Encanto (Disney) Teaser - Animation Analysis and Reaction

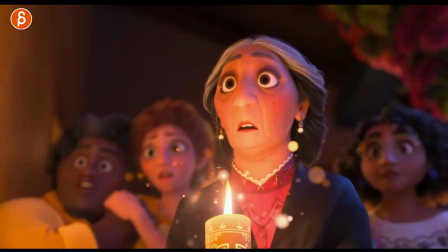22:25 into the stretch and it's not too much to see there but i love the look of it appealing characters so we got you know the contrast in the background characters
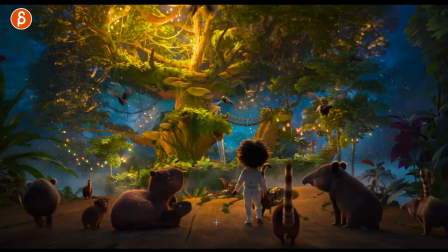22:36 holy moly i've watched it these are only ones by the way that's why i'm still going what is all this here frame by
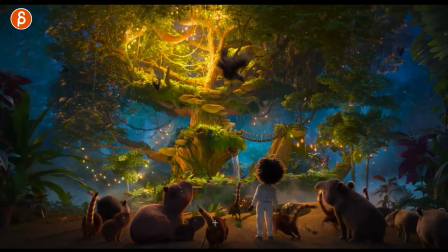22:44 frame again that's a ton of work there's not much to analyze i'm just more in awe in terms of the renders and the look that's when it goes into a reaction and not analysis
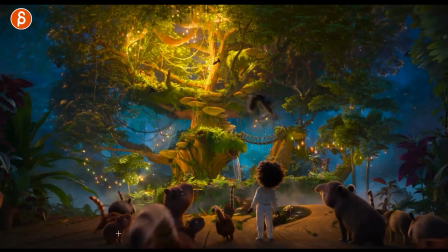22:59 whoa i'm looking at this here though look at that ready and going to the side so you're gonna have to have be the path animation again
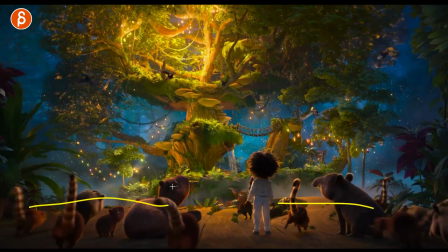23:07 i'm always curious one person animating this and then someone else is doing all the creatures at ilm this would be everything you have to do everything this is not too
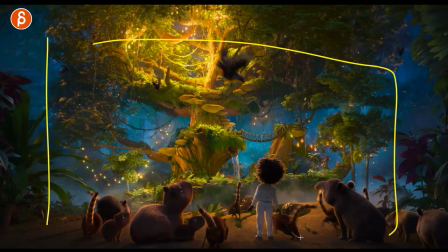23:15 crowdy where you have thousands of other characters so we will be in charge of everything and not just foreground backgrounds um division unless
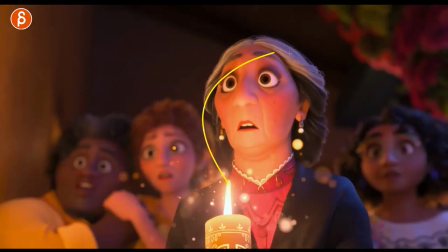23:23 i don't know unless we're running out of time and schedule wise we're being forced like all of this we're always in charge of everything on screen yeah
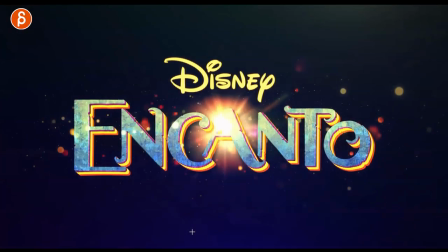23:32 that's a lot of work same with this here thankfully short for
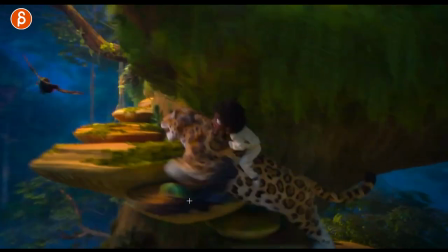23:38 whoever has to animate this but you get to see the up and down and
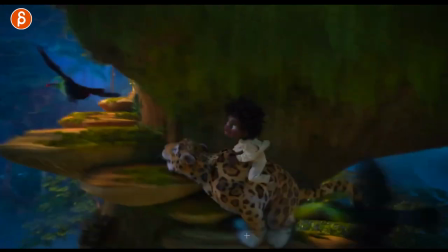23:43 how the character reacts on that that's also fun so imagine doing your creature animation you're fairly comfortable with it let's
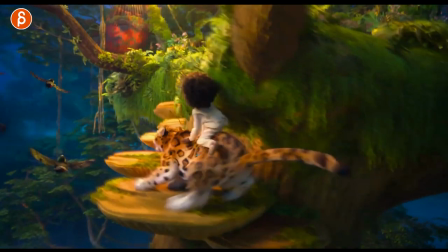23:49 add a character on top or another creature on top whatever just to get that added complexity of how they react,
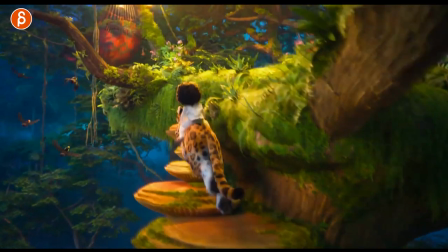23:56 right? So as this, this is the driver and this is the character being driven. Interesting to animate.
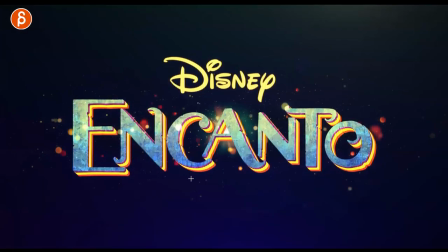24:02 Cool sets though. What is this movie going to be? And where are we at?
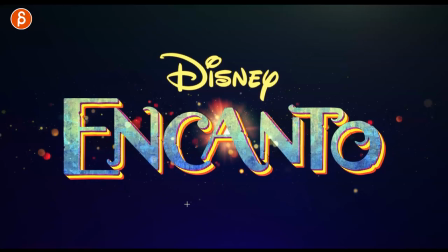24:07 Is that the end? Oh, we got more. Again, the balance, right?
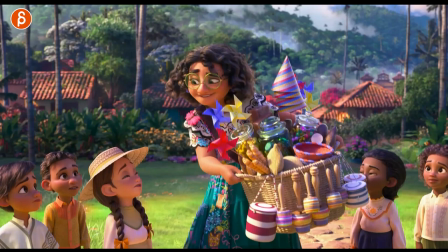24:13 You got this hanging. So she has to kind of lean over this way. Very close to the girl. She is not fazed at all.
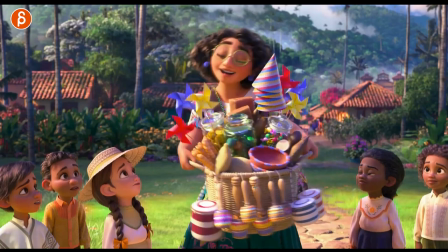24:20 It's like, all right, it's close to my face. What's going on here? Oh, nice. Okay, let's watch this in real time here.
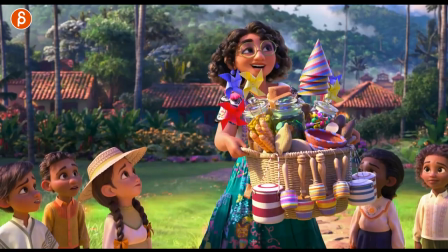24:26 You got the lean, back, swing. Oh, I love this.
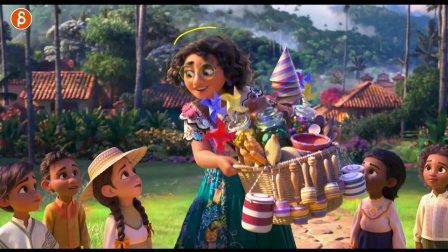24:32 All right. This is where I'm always hugely into head accents. And I love this because the character cannot gesture.
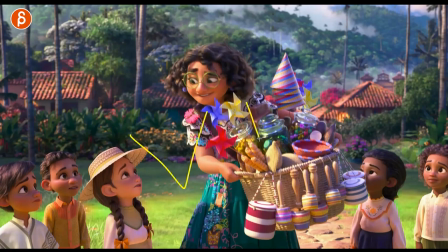24:39 Students do a lot of gesturing. You would have your W pose or, you know, if it's like this, the hands fan out, either one arm or both arms.
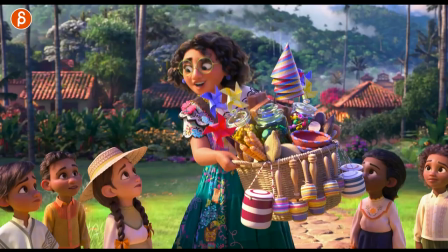24:47 There's always too much stuff happening in arms. I love this because she can't do anything with arms because she has to hold this. It's great. The character is forced into body movement and head accents. Now, take a look at just the head.
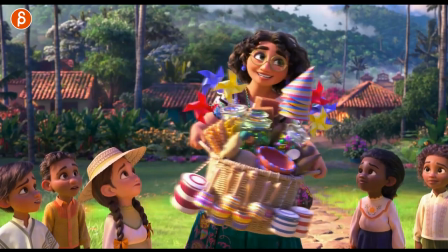25:00 Ready? And that, that, that. Oh, that end.
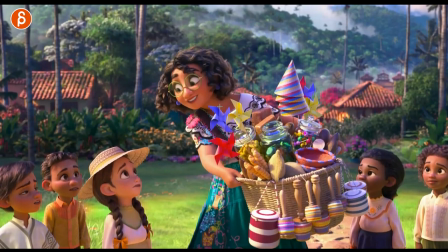25:06 All right, all right. Come on. Let's go back here. Just analyzing the head.
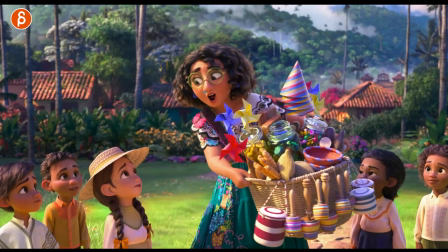25:12 So you've got your down compression, squash, a little bit of stretch. You've got the lead with the rotation and the translate out, right? It's almost like this head is, this head is only one head here, stretches this way and then takes the body with it.
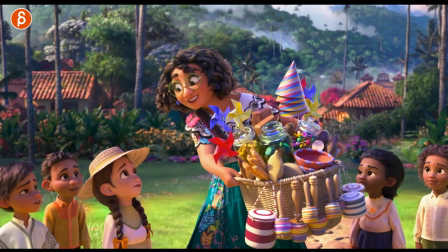25:24 It's leading here. It goes over there. As this settles, you got the weight transfer, kind of slight rotation there.
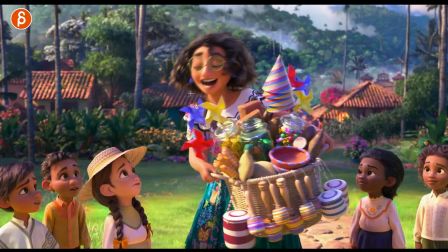25:31 Then you can see slide down over. And again, transfer this way.
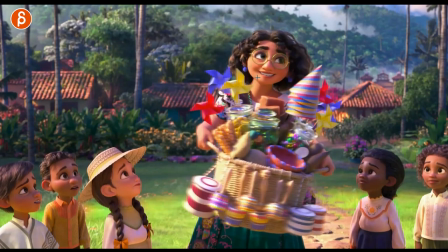25:37 This goes this way. Hold a bit. Then you got that little swing into that.
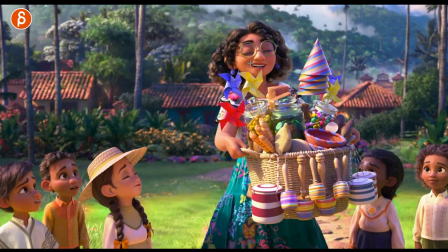25:46 And then wait for it. I love stuff like that. Even this here, you got that move. This is what I was talking about to the students. When you have jaw movement, it's still going to move your head a little bit.
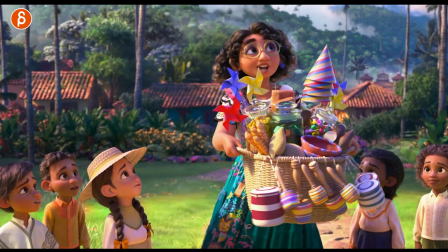25:55 Yes, there's some ambient movement because she just finished a bigger move, but it's always odd to see a face in terms of the head rotation, no movement locked, and then ton of facial stuff in terms of jaw movement and just facial expressions there,
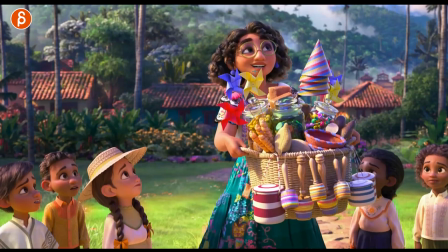26:09 especially in the lower side. So when you have stuff like this, it's great.
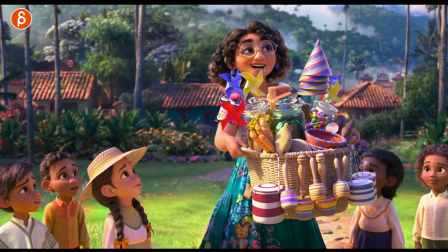26:13 Even here, you got the jaw going down with a slight rotation this way, but still the head is still reacting to the jaw movement it doesn't always have to be crazy but this has just enough really nice subtle move oh i love this here too with the slight anticipation to the left then
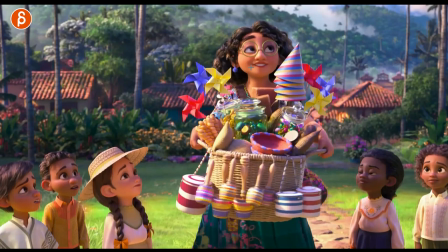26:28 into this and i love that just that little head shake
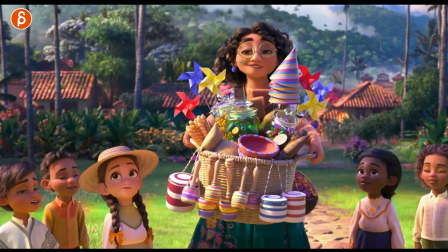26:33 got rotations in y and in x
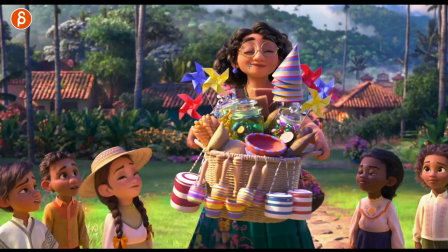26:39 as well it's great this is just enough you see the squishiness in the face as this shape goes over how it squishes the nose watch the nose here you can see how fleshy and squishy it
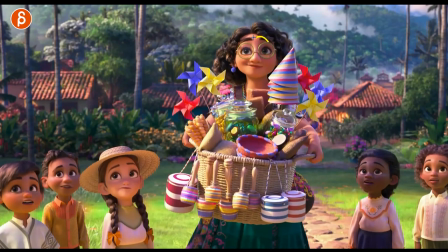26:50 is but you still got asymmetry here
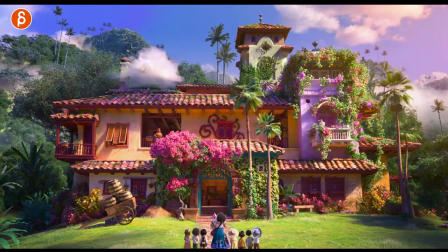26:53 and the whole shape and the line of action there look at that oh so good come on watch this again just that section here and
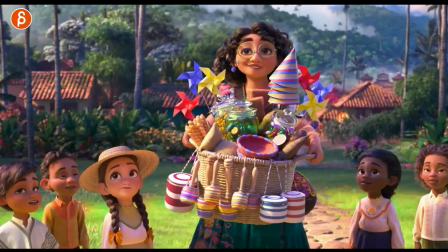27:00 love that that to me is so much more interesting than arm gestures there i said it i said it and of
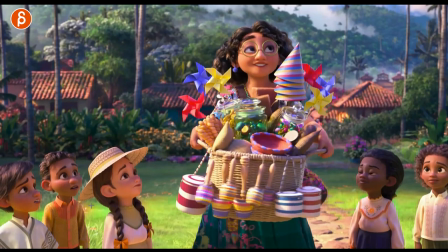27:10 course you still have to do all of these guys the contrast of when are they looking again this is for students here go through their frame by frame and look at how do they blink i mean you can do like a it's not a nervous blink it's not a shocked blink it could
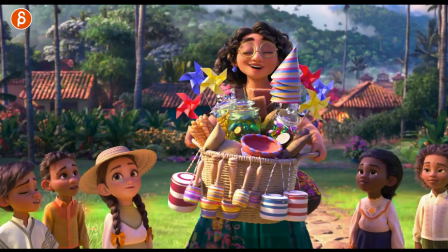27:25 be a normal blink you know just looking like what is she looking at how many frames does it take for a close how many frames did it take for an up and then go from there and kind of my thing is always look at what other people are doing right Copy that,
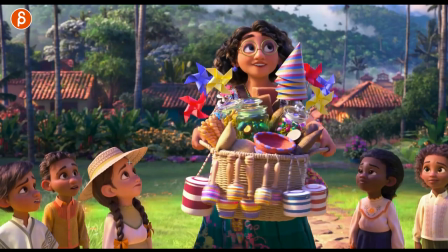27:39 see how it feels, learn from it. Obviously, don't replicate it and just copy stuff all the time in your shots, but you can have your library of a sad blink, a happy blink, a nervous blink.
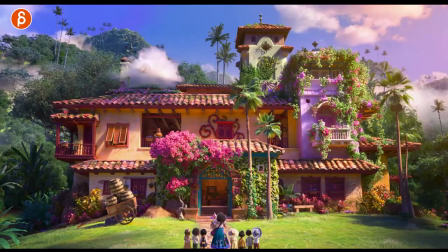27:48 How does that, like this obviously looks all really great. So then you can start looking at, well, what does that mean?
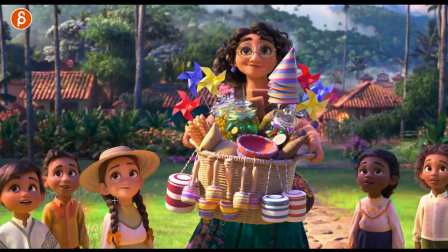27:53 Why? How long? How many frames? Why does it look great? And then go from there.
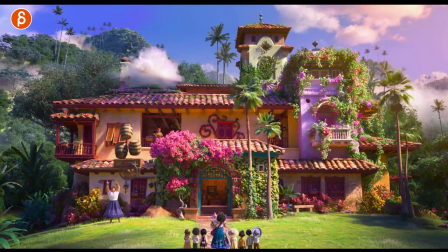27:58 It's always good to reference other stuff. This cracks me up already. There you can see all the different, right there.
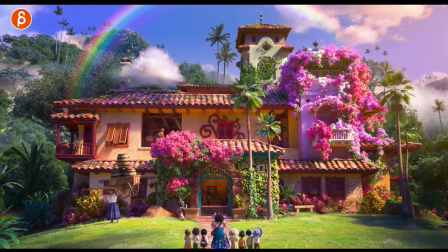28:07 Everybody has their powers. it's almost like a tentacle thing here. I'm looking for, what's it called? Butterflies. No butterflies.
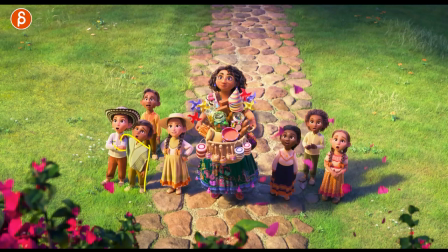28:19 Look at that, too. That's awesome. Leans on there. Different pose. Hanging here.
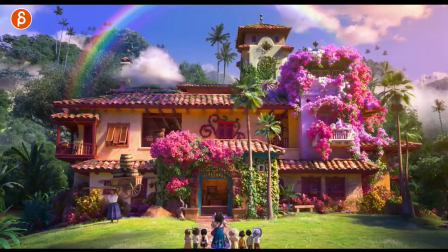28:25 Hanging here, but then arms together in here. Every character is different. Come on. See, that's what I mean in terms of just time and effort.
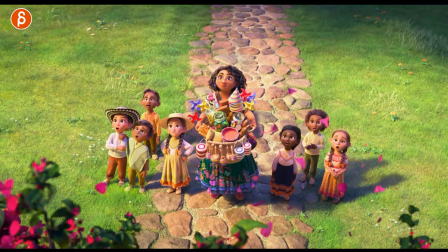28:33 Again, my Q&A yesterday. You have something like this. You really have to think about posing every character differently. the expressions. Look at that. Everything has their own contrast. A little bit of widening here.
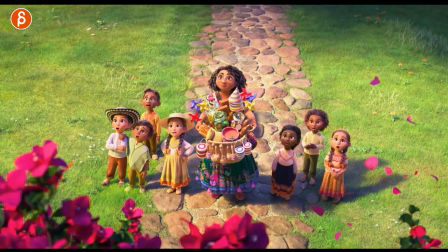28:46 It's awesome. So much detail in there. It's basically everybody's in awe, right? How can you make this different for so many characters? It's like a pose challenge more so than an animation challenge.
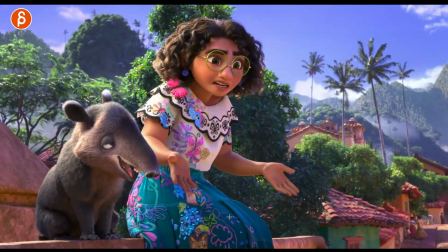28:59 It's great though. Come on. This is me this morning, quarter to five.
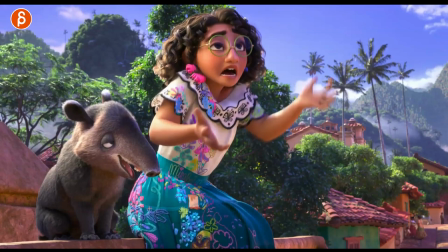29:05 I did set my alarm to work on my workshops. But that's literally the face that I had.
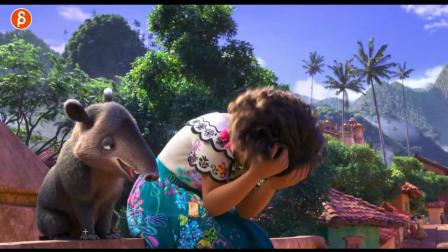29:10 I also have a big original. So this is literally me. I'm also slightly hairy. All right. Who looked at me for reference? Here again, you can see your stretch into this. This really helps a lot.
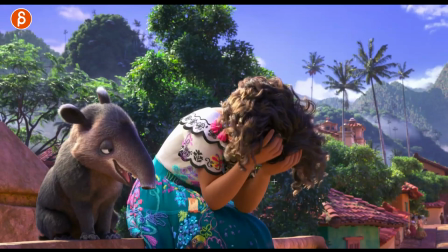29:25 I love hair sim. As the character settles, you got that extra movement there. Watch this in real time. That's what's going on here. And you can see the force of this.
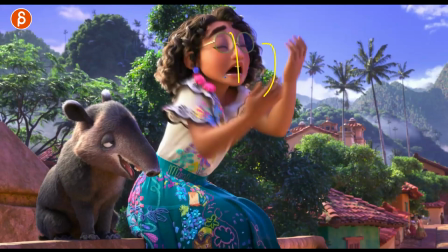29:36 It's not physics as in, I'm throwing myself up. body, head and arms and just let myself droop.
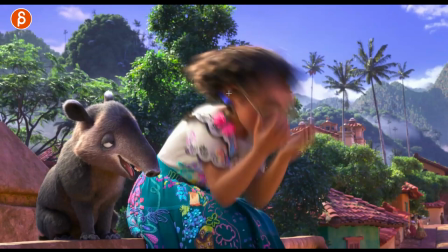29:41 She is really in distress. You can see how the timing is pushed, how she's pulling herself down.
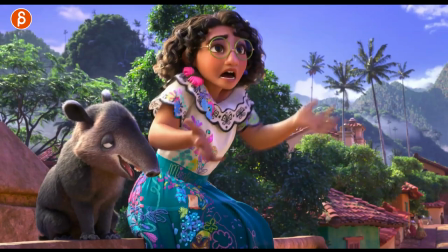29:46 Watch this in real time again. And for that extra emphasis on how she feels.
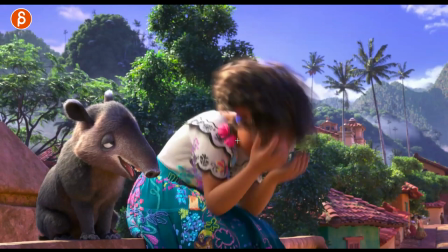29:54 Although if I would wear glasses, I'd be very careful putting hands on my face.
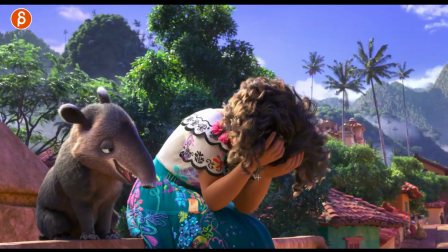30:00 This is nicely hidden here. This would hurt. Also the hands are not close by.
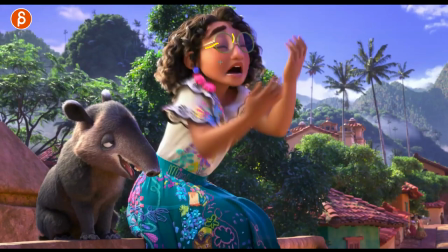30:07 It's also a bit more up into the side, but something to consider when you have props. How is a character going to touch their face with ginormous glasses?
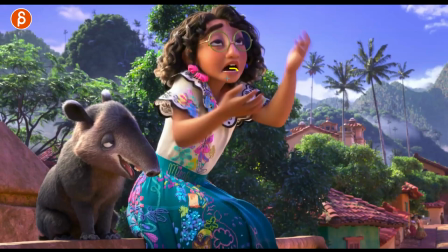30:16 Again, here you can see nicely hidden the top side of the teeth, so it's a bit just more shape.